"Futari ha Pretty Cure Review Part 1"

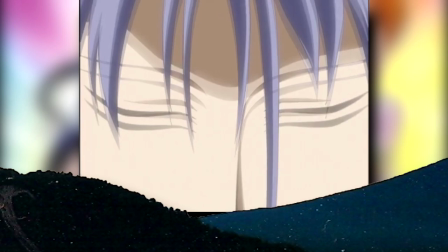But yeah, both girls ended up cooperating with their fairies and met at a closing amusement park. Though someone else was also there waiting for them. I'm going to find you. Holy crap, David Bowie, what are you doing here?
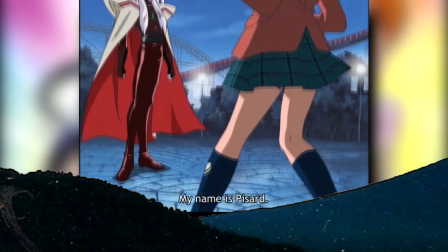Also, you look a little different, but I can't quite put my finger on it.
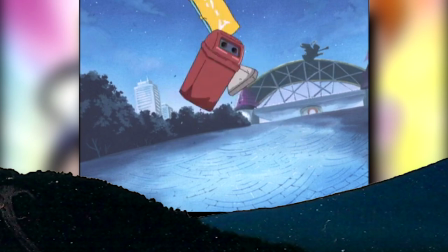Okay, but seriously, Peace Art here was the first general of the franchise and wasn't afraid to outright kill the two girls.
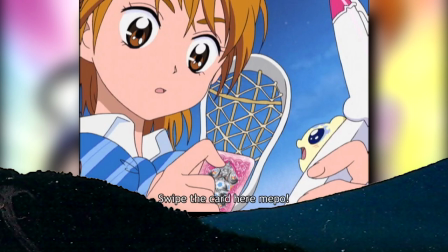Fortunately, they also brought with them some of the cards that came with their toys, I I mean fairies, and we got an introduction to one of the main play mechanics of this show.
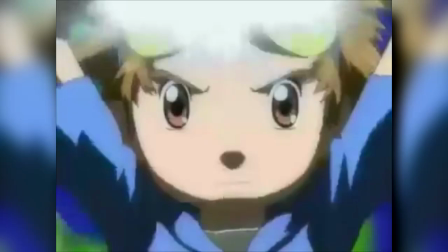Actually, this thing didn't really read cards and you could probably slash any old piece of paper through it. No, it's more likely that they borrowed tech from a certain other show that happened to air about 30 minutes before it. Yeah, worth mentioning that this show came out the same year as the 5th Heisei Kamen Rider series, Blade, where most of the major toys had a legit card scanning mechanic.
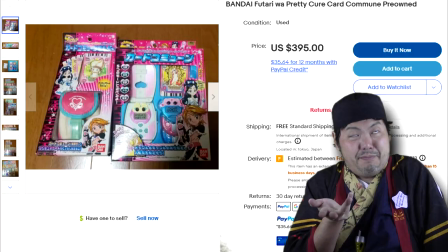While I obviously don't own the original card commute, I'd more likely sell that thing.
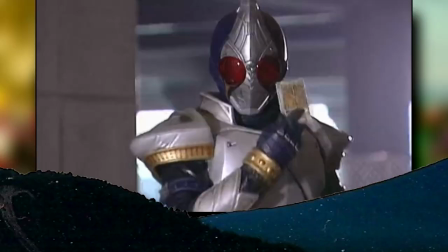I do think that they used similar tech just based off of the similar barcodes they had.
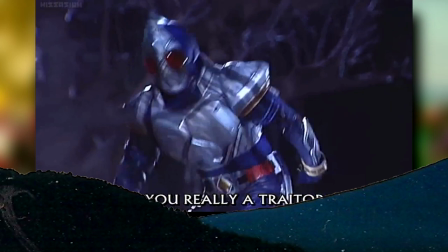It's just an interesting little detail showing how interconnected Precure and Kamen Rider were, even from day one.
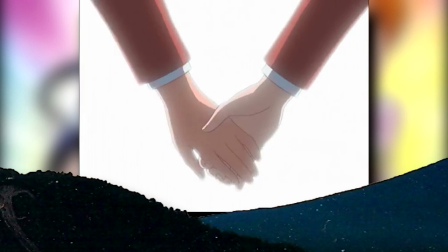It also might explain how a Kenzaki eventually joined the roster.
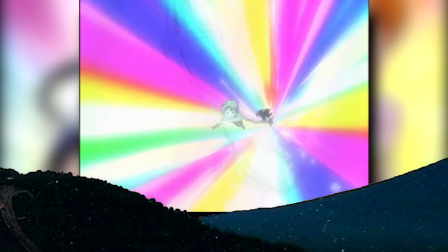Anyway, Q-Stock transformation sequence that, yeah, even by today's standards, looks really damn good.
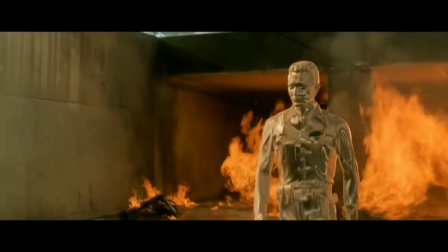Helps that it's a really unique sequence by essentially having our main heroines briefly become T-1000s,
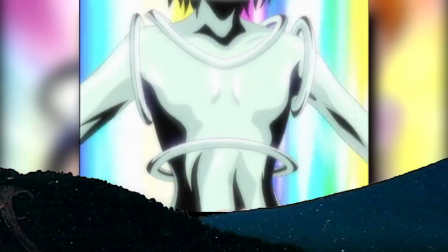which, needless to say, makes this whole thing pretty damn epic.
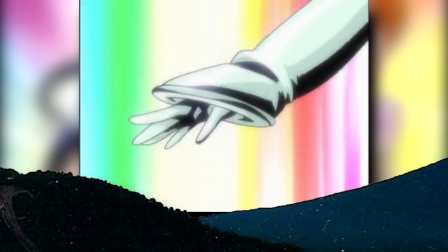Sure, it doesn't have as many dynamic camera angles as modern transformations, and is kind of seizure-inducing with that rainbow background,
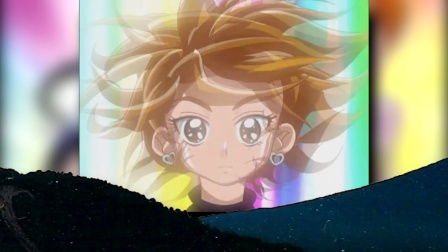but I still gotta say, this is a pretty inspired transformation sequence that I almost feel like a few Rider series would even take some inspiration from.
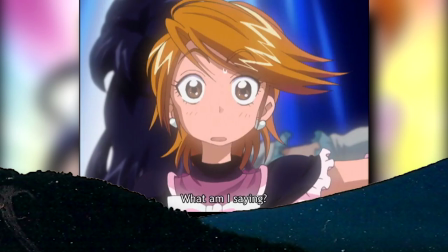But yeah, for the first time, we got our titular super heroines of the franchise complete with cheesy catchphrases.
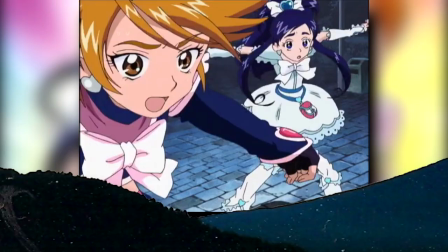Can we please at least try to maintain the fourth wall today?
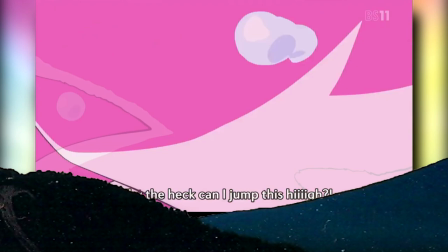But yeah, as the first fight of the franchise, they established a few more tropes, like the curious jumping at significantly a higher height,
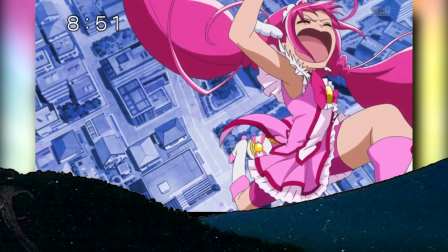both as an early indicator of their strain, and for a bit of comedy to show them still adjusting to their sudden superpowers.
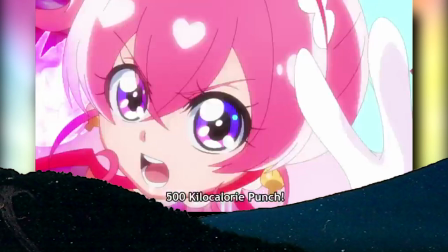More importantly though, the resulting fight with Pizarre was pretty darn impressive with them dishing out and receiving some hard hits.
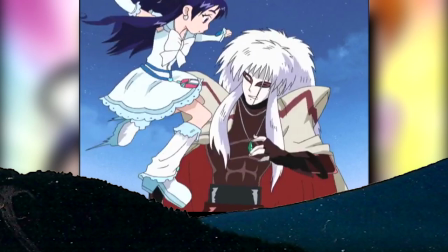Again, just because it's not quite as flashy as modern seasons,
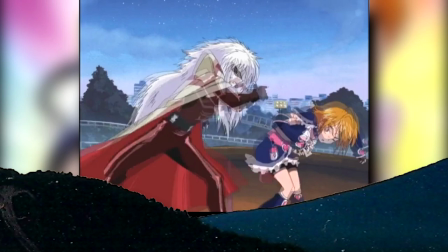there is still a significant amount of impact to these hits, likely thanks to some good choices in sound effects and appropriate choreography.
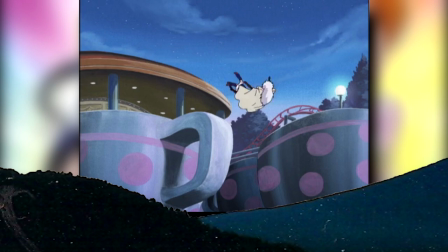It's kind of like watching an old school WCW match, which speaking of which...
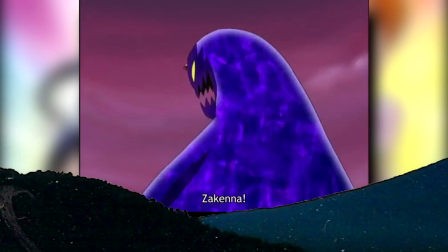And of course, we got our first monster of the week for this franchise in the form of the Zakenna.
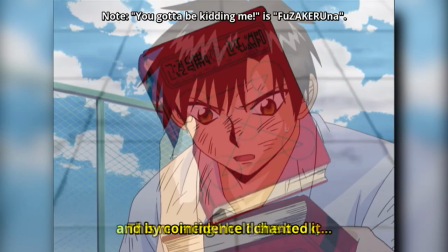The name itself derived from the word Fuzakerna, which is Japanese for don't mess with me,
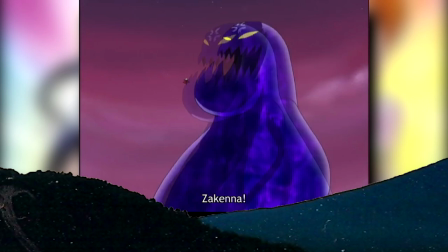though it is considered to be a little bit cruder, so it would be more like don't f**k with me.
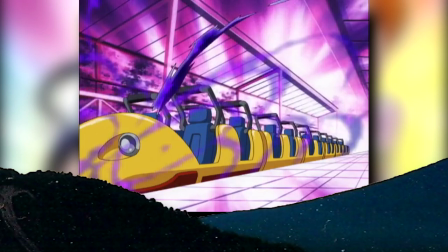Thus, with a name like that, we got a pretty gnarly looking first enemy for this franchise when it possessed the roller coaster from Final Destination 3.
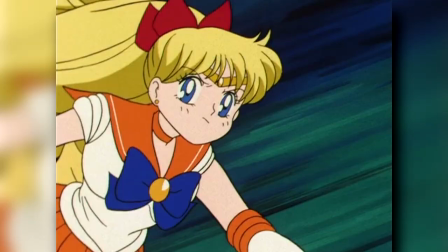It's also worth mentioning that this first episode's animation direction was handled by a veteran to this franchise and Sailor Moon, Katsumi Tamagai.
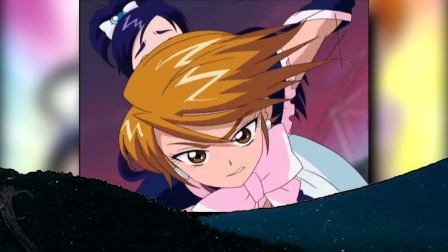They're very talented and honestly deserve a lot more work these days.
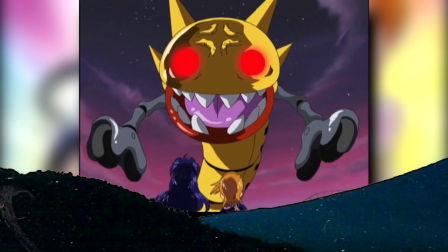I think the last thing they did for this franchise was this one bit of key animation from Delicious Party.
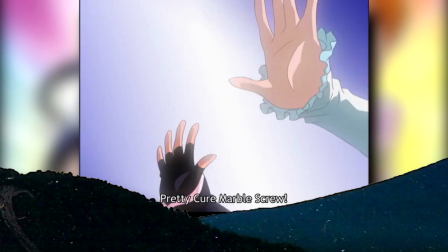Anyway, in spite of being pretty much on the ropes for much of this fight,
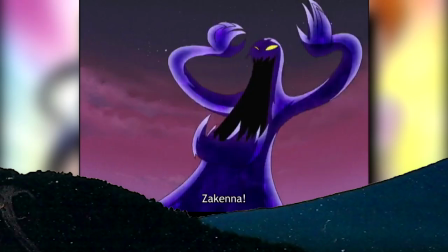the two superheroines managed to defeat it rather easily as soon as they launched their first finisher.
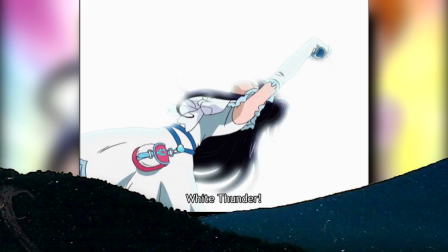We'll talk more about this later, but I will say this was at least an impressive looking attack, more so for the initial bombastic speech to deliver before launching their finishing blow.
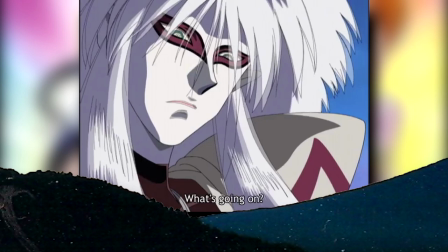It again, right out of the gate, established the power levels of this OG team and how they could deal with any enemy.
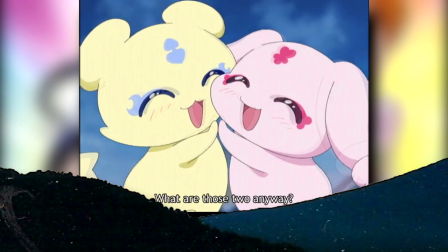With that, Pissar retreated, and the fairy couple reunited, ending a fairly effective opening episode to this franchise.